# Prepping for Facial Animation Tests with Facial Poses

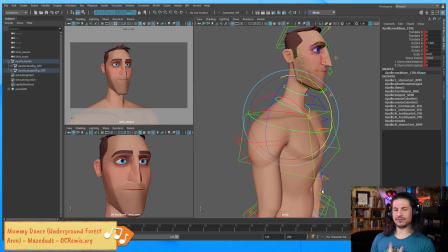1984s
If I'm tired, but my neck is very straight, I don't really look tired. As soon as I do this, now I really look tired. Everything's dropping down. It's the chest rotating, but it's also the neck. So posing at your neck is very important.
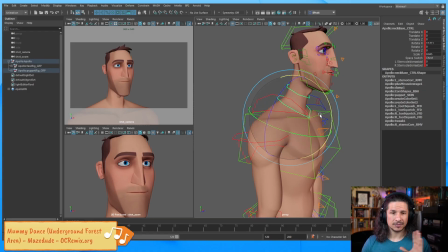2001s
Now the neck doesn't move a lot side to side and whatnot, but it will move forward and back quite a bit.
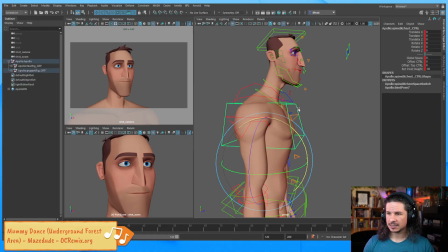2008s
So let's kind of push that a little bit, and let's just add a hint to the chest right here.
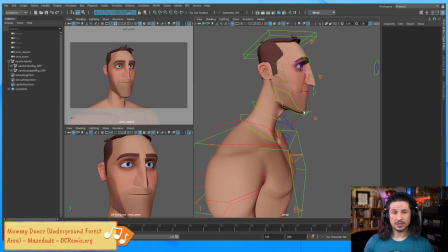2016s
Okay, so we've got that.
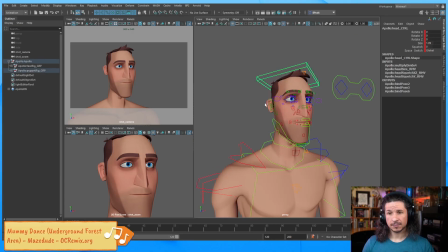2020s
Now, the next thing is, before I get to the face, we need to figure out the head angle. If I start posing out all the facial expressions and then find out that, oh, I should put my head this way or this way, what we're going to do is have to redo all our facial animation stuff.
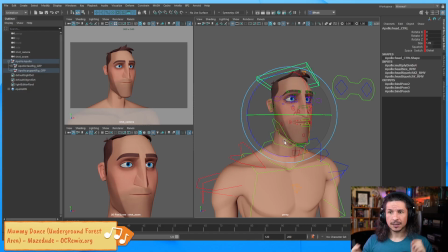2038s
The facial pose, even though we're doing a facial test, a lot of the expression comes from your head angle. So I can kind of show this here, where, let's go full screen. If I bring my eyebrows up, it's kind of this just maybe like surprised expression here. Eyebrows up. And without changing my expression, I'll just keep my eyebrows up. I'm going to tilt my head down. And now I don't look surprised. I look maybe a little pissed off. I look like it's kind of like, don't do that. But my expression hasn't changed. I've just tilted my head. If I come down here, now we get that really like deep anger. I can make it so one eye you can't even see. And without changing my expression, now we get concern or interest. the head angle pushes your expression. It's not just your face and your brows, your mouth that push the expression. It's which way are you pointing your head. If you have a smile, a nice smile, and then you tilt like this, suddenly it's not a nice smile. You tilt like this, now it's a little bit more arrogant, versus this, which is a little bit more genuine. So you can really sell different expressions by the angle of the head.
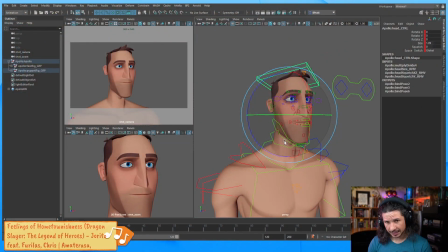2119s
So sleepy, the head's going to be down probably. He's not going to be looking straight. Going to probably hang down because he's tired. And like you can see here, as I'm doing that, my head kind of wants to tilt in a direction. It's almost like I'm doing this. It doesn't just fall straight down.
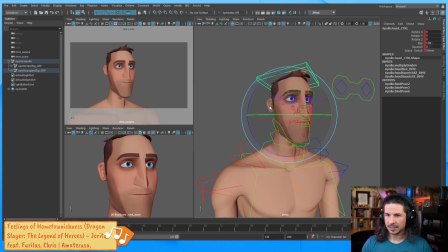2139s
So in this case, I think I'm going to tilt the head probably towards us a little bit. So he's kind of doing this. I could go the other way.
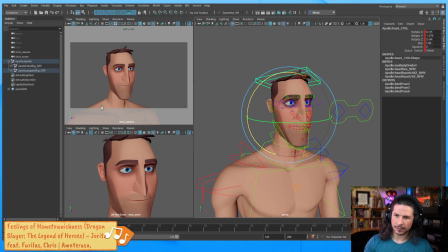2152s
But I think that'll be a little weird because of the way the neck is going. I want to push this line of action, this curve, to the body here.
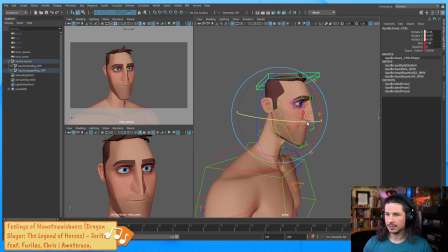2160s
So let's tilt the head down ever so slightly. And just add a little rotation to that head. Just a little bit. And I could exaggerate the neck quite a bit more.
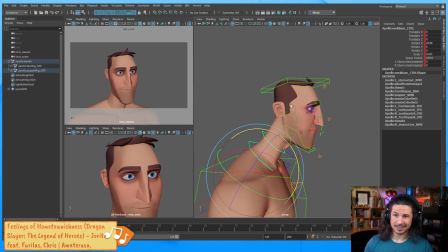2175s
But I do want to make sure that his chin stays on frame here. So, just like that, you can see how very different our pose is starting to look just from the body.
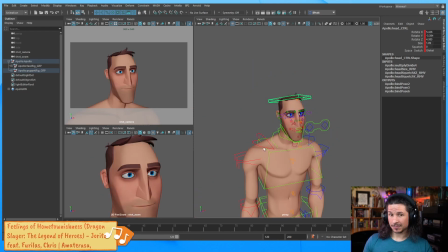2190s
And once again, is that important for facial stuff? Yes and no. The lower body, not super important, but the head angle, extremely important.
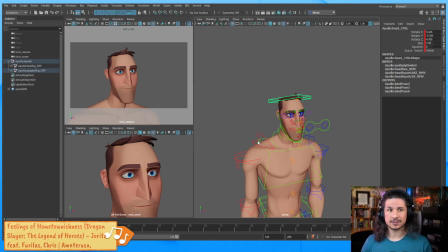2204s
You have to pose that out or else you're not going to get good facial expressions. And I'm just looking at an ant who's running across my monitor right now. Hello. That was strange, just zipped across.
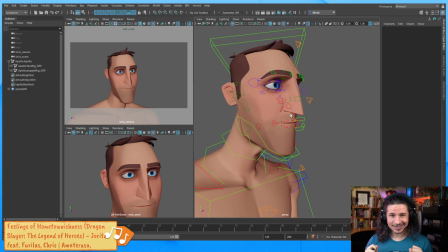2220s
So from here, now an hour into the stream, we finally get to touch a facial control. Yay.
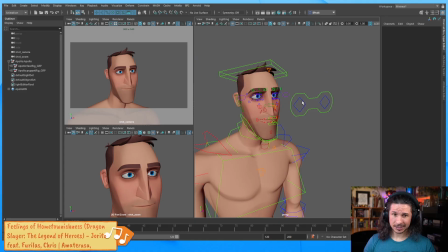2231s
So the first facial control I usually try to work with is the eye control. Eyes are the window to the soul. And the first thing I want to do is I just want to make sure it's set correctly for the scene that I'm working in.
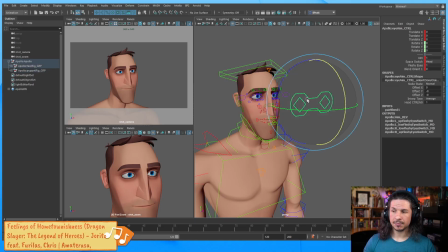2246s
So what I mean by this is by default, the eye will either follow the head. So right now you can see that the eyes just follow the direction of the head. Or if I change this, I can set this to stay put while the head, and let's see which control is it.
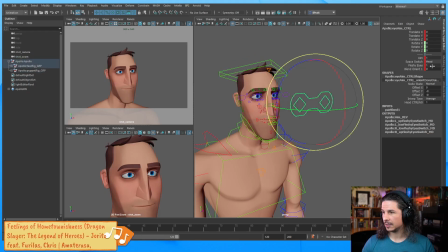2265s
Aim? No. Let's see, space. Let's put that to global. Now, the eyes, I can position here.
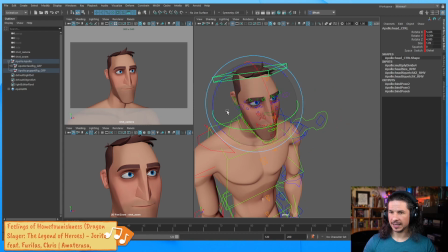2278s
And as I move the head, they stay behind.
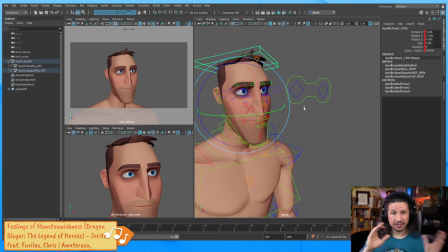2285s
This is very nice. It allows you to have different eye motions for different situations.
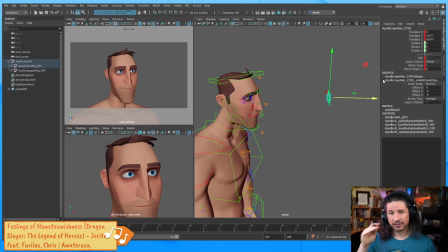2291s
For facial posing, I like to keep the eyes kind of off. That way I can set a kind of default location of where they're looking.
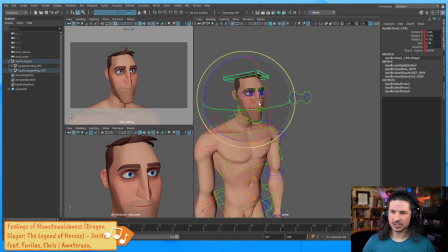2300s
And if I have to change the head angle a little bit, it just kind of allows me to refine that a little bit more quickly versus always counter moving the eye.
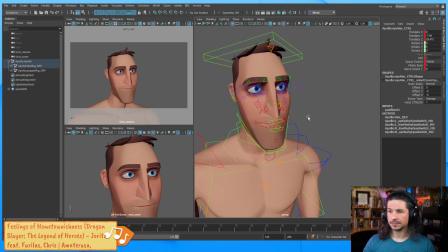2310s
So I like to do that personally. Now let's kind of push his head angle here.
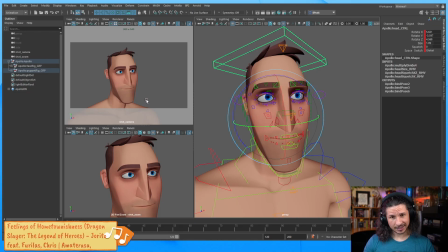2319s
At this point, he kind of looks almost like endearing, or you could almost say, oh, and there's the ant. Hello. Oh, I don't know if you can see that.
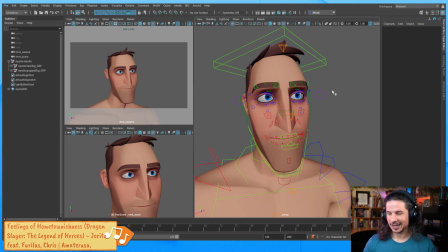2335s
Goodbye. Have fun. I know ants in the house are not great, but I don't like killing things. Kill it. That's what I should do, but I've got some bug traps all set.
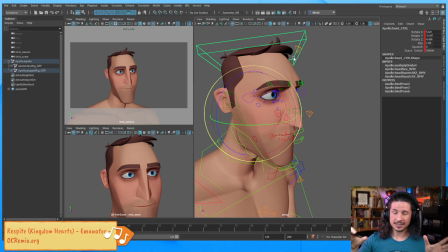2356s
So we have this. Right now he kind of looks relaxed, but he doesn't really look tired.
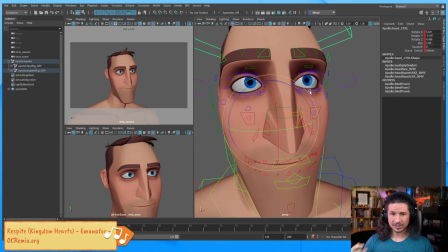2365s
So let's actually start getting into the actual facial controls.
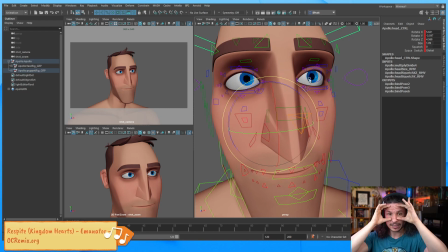2369s
When I'm doing the face, I'll typically start with the top, so eyes and brows, and then move down to the mouth.
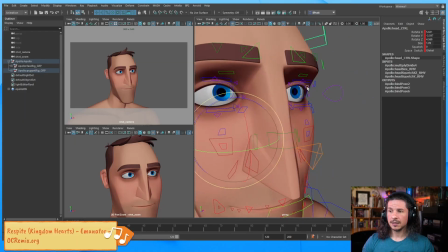2375s
And the first pass I do is a very rough pass. And for me, it's just kind of getting the overall shape.
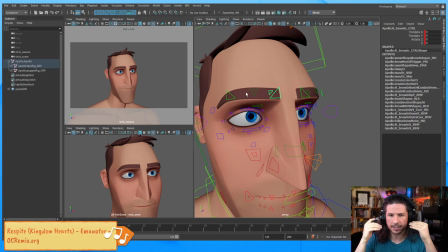2384s
So one, he's tired, so his brows are going to come down. Now, I don't want the brows to just come down evenly.
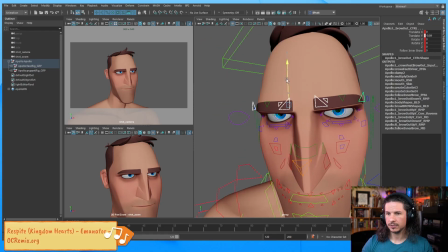2391s
If I take these brows here and I just go whoop, it looks boring. And for me, I always want to add some asymmetry to the face. The worst thing you can do is just move everything evenly on both sides, where everything just lines up.
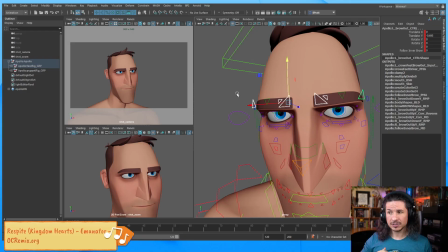2409s
It kills a pose. It's kind of the same as body posing. You want to add twist and contrapposto and a line of action.
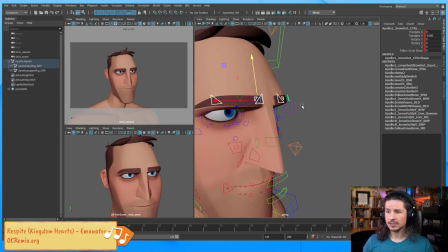2415s
The same thing goes for the face. So right now, he's just looking pissed off and his brows are flat.
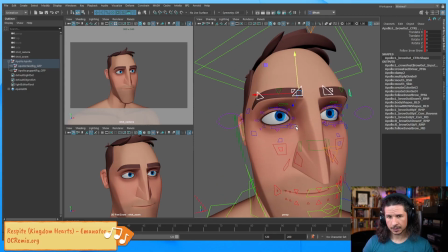2422s
Not that interesting. So I want the head down, and one eye is going to be lowered, or one brow is going to be lowered more than the other. And the way I kind of choose it is, it really depends on the shot, but the
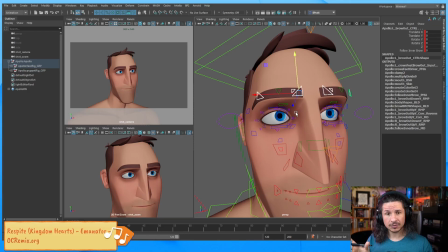2438s
main rule I'll use to start with is he interested in what he's looking at, or is he not happy with what he's looking at? So for example, if he sees something and he likes it, the brow will usually raise up on that side. So, ooh, I want that. And you get that opening towards that thing. If you don't like something, you'll usually close that side of your face, and now it's open that way, closed on this side. No, don't want it.